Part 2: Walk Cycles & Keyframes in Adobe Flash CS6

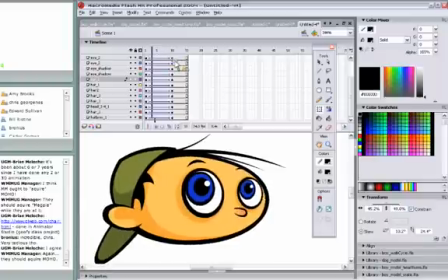983s
Now, another cool thing would be is if we take this ear, let's copy it.
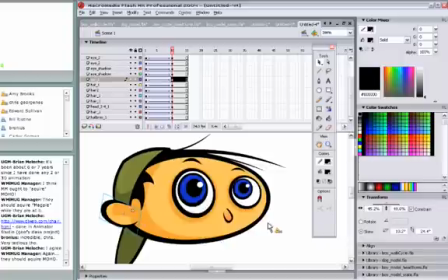991s
Let's try to show the other ear coming around that other side, just to really send the illusion home. I'm going to create another layer. I'm going to drop it down, make sure it's underneath everything.
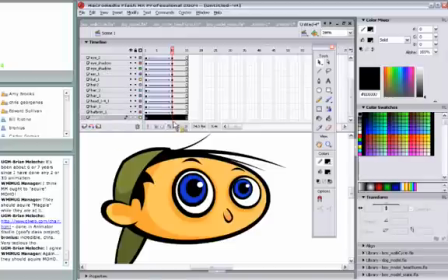1006s
And I'll create a keyframe on my last keyframe here. This is going to be my final position for this ear. And I'm just going to paste it. And it is pasted underneath everything. Let me shut off all the layers, and except for the new ear layer. I'm going to just move it off to the side.
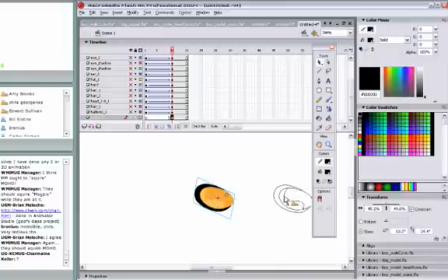1026s
Turn everything back on again. Okay.
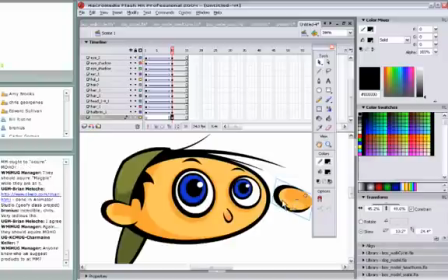1035s
Now what I want to do is just sort of flip this ear. Modify, transform, flip horizontal. I have a keyboard shortcut made for this, Control H, because I find I'm flipping stuff all the time horizontally.
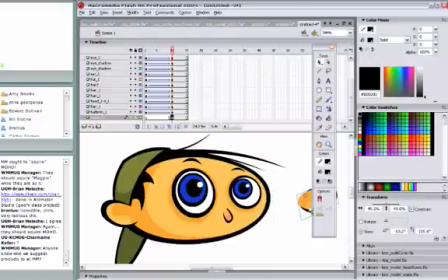1053s
What I'll do is I'll throw this, just a hint of it on the other side. Maybe scale it a little bit, maybe make it a little smaller so it appears like it's a little bit further back. Now, right now it's not animated, so when I get to that 10th frame, it just pops in there.
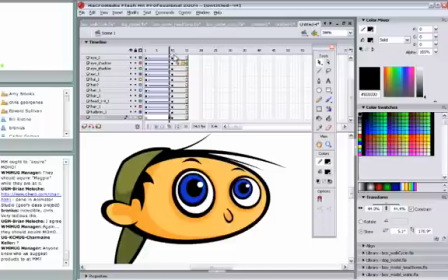1071s
What we want to do is just make it tween to reveal itself. What I'll do is select the keyframe it's in, move it back a little bit. It doesn't have to go to frame 1, because then we would see it all the time.
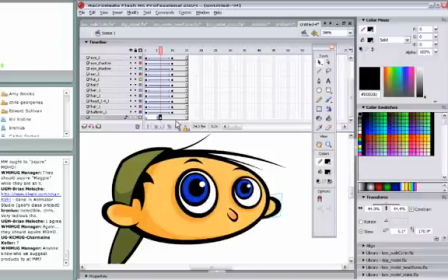1085s
And then go back to frame 10, create my last keyframe again, and then we go back again to the first keyframe of this ear, and I'll just use the arrow keys and just hide it just till it gets underneath there. And now right click, create motion tween.
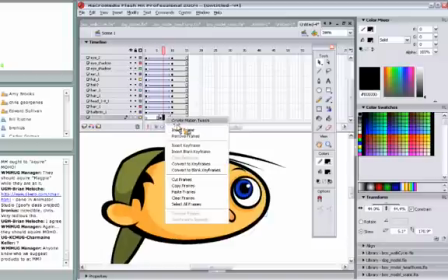1103s
So now as his head comes around, so does his ear.
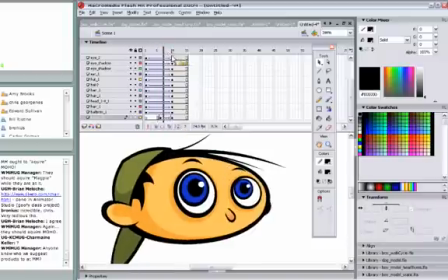1105s
Looks a little fast, so maybe we'll just push and pull these frames just to play with it a little. Maybe even apply
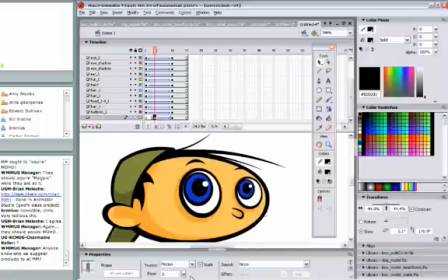1113s
a little easing out for the ear, since the rest of the head, we're gonna apply the easing and out to this head too. Again, it creates more of a softer kind of animation style. So you can sort of see.
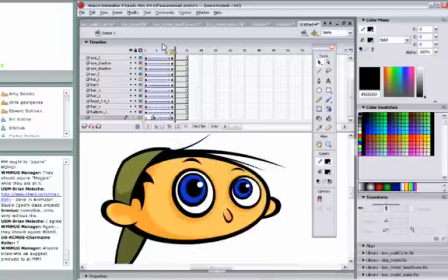1133s
Let me sort of play this in a loop for you so you can get a sense of what we've done. Control. I'm going to loop the playback and just let it roll. I haven't touched the hair yet.
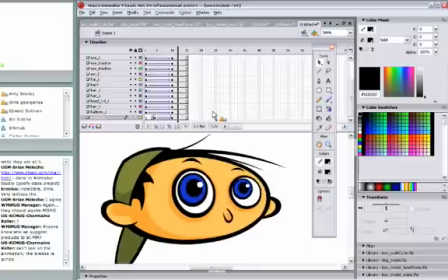1149s
But again, the same method. In fact, I will. Why not? Just very quickly. What I'll do. Take the hair. Now, I've sort of not explained something.
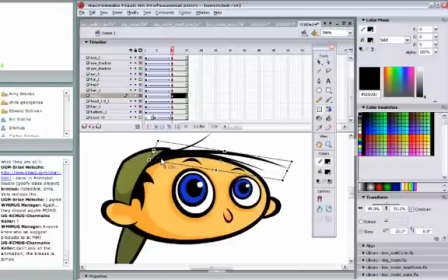1164s
You'll see here that the center point of this symbol, or the instance of this symbol, is all the way to the left. It's at its root, the root of the hair, and there's a reason for that. And I had done, what you want to do is, the reason for this is simply to hinge it.
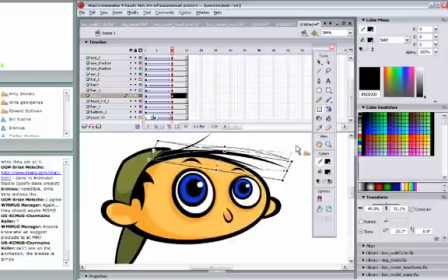1182s
I'm sort of getting into my next little step here about using the edit center feature to hinge stuff. Can't see all the animation, the breeze is jumpy. Yeah, let me try to play it at 6 frames per second here, just so you can try to see it.
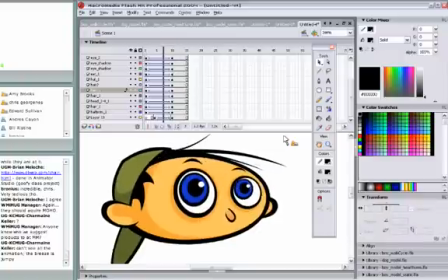1201s
Yeah, I see it is a little jumpy. Maybe I could, yeah, hold on. You know what I'll do? I'll just jog through it one frame at a time. I have my laptop up. I'm watching myself, and
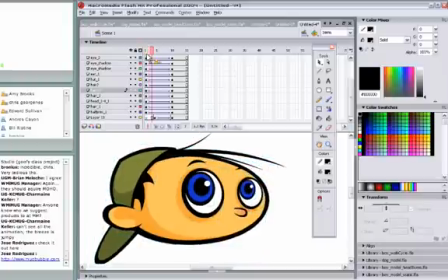1216s
I can refresh. I'm sorry, I can jog along in one frame increments as the delay stops.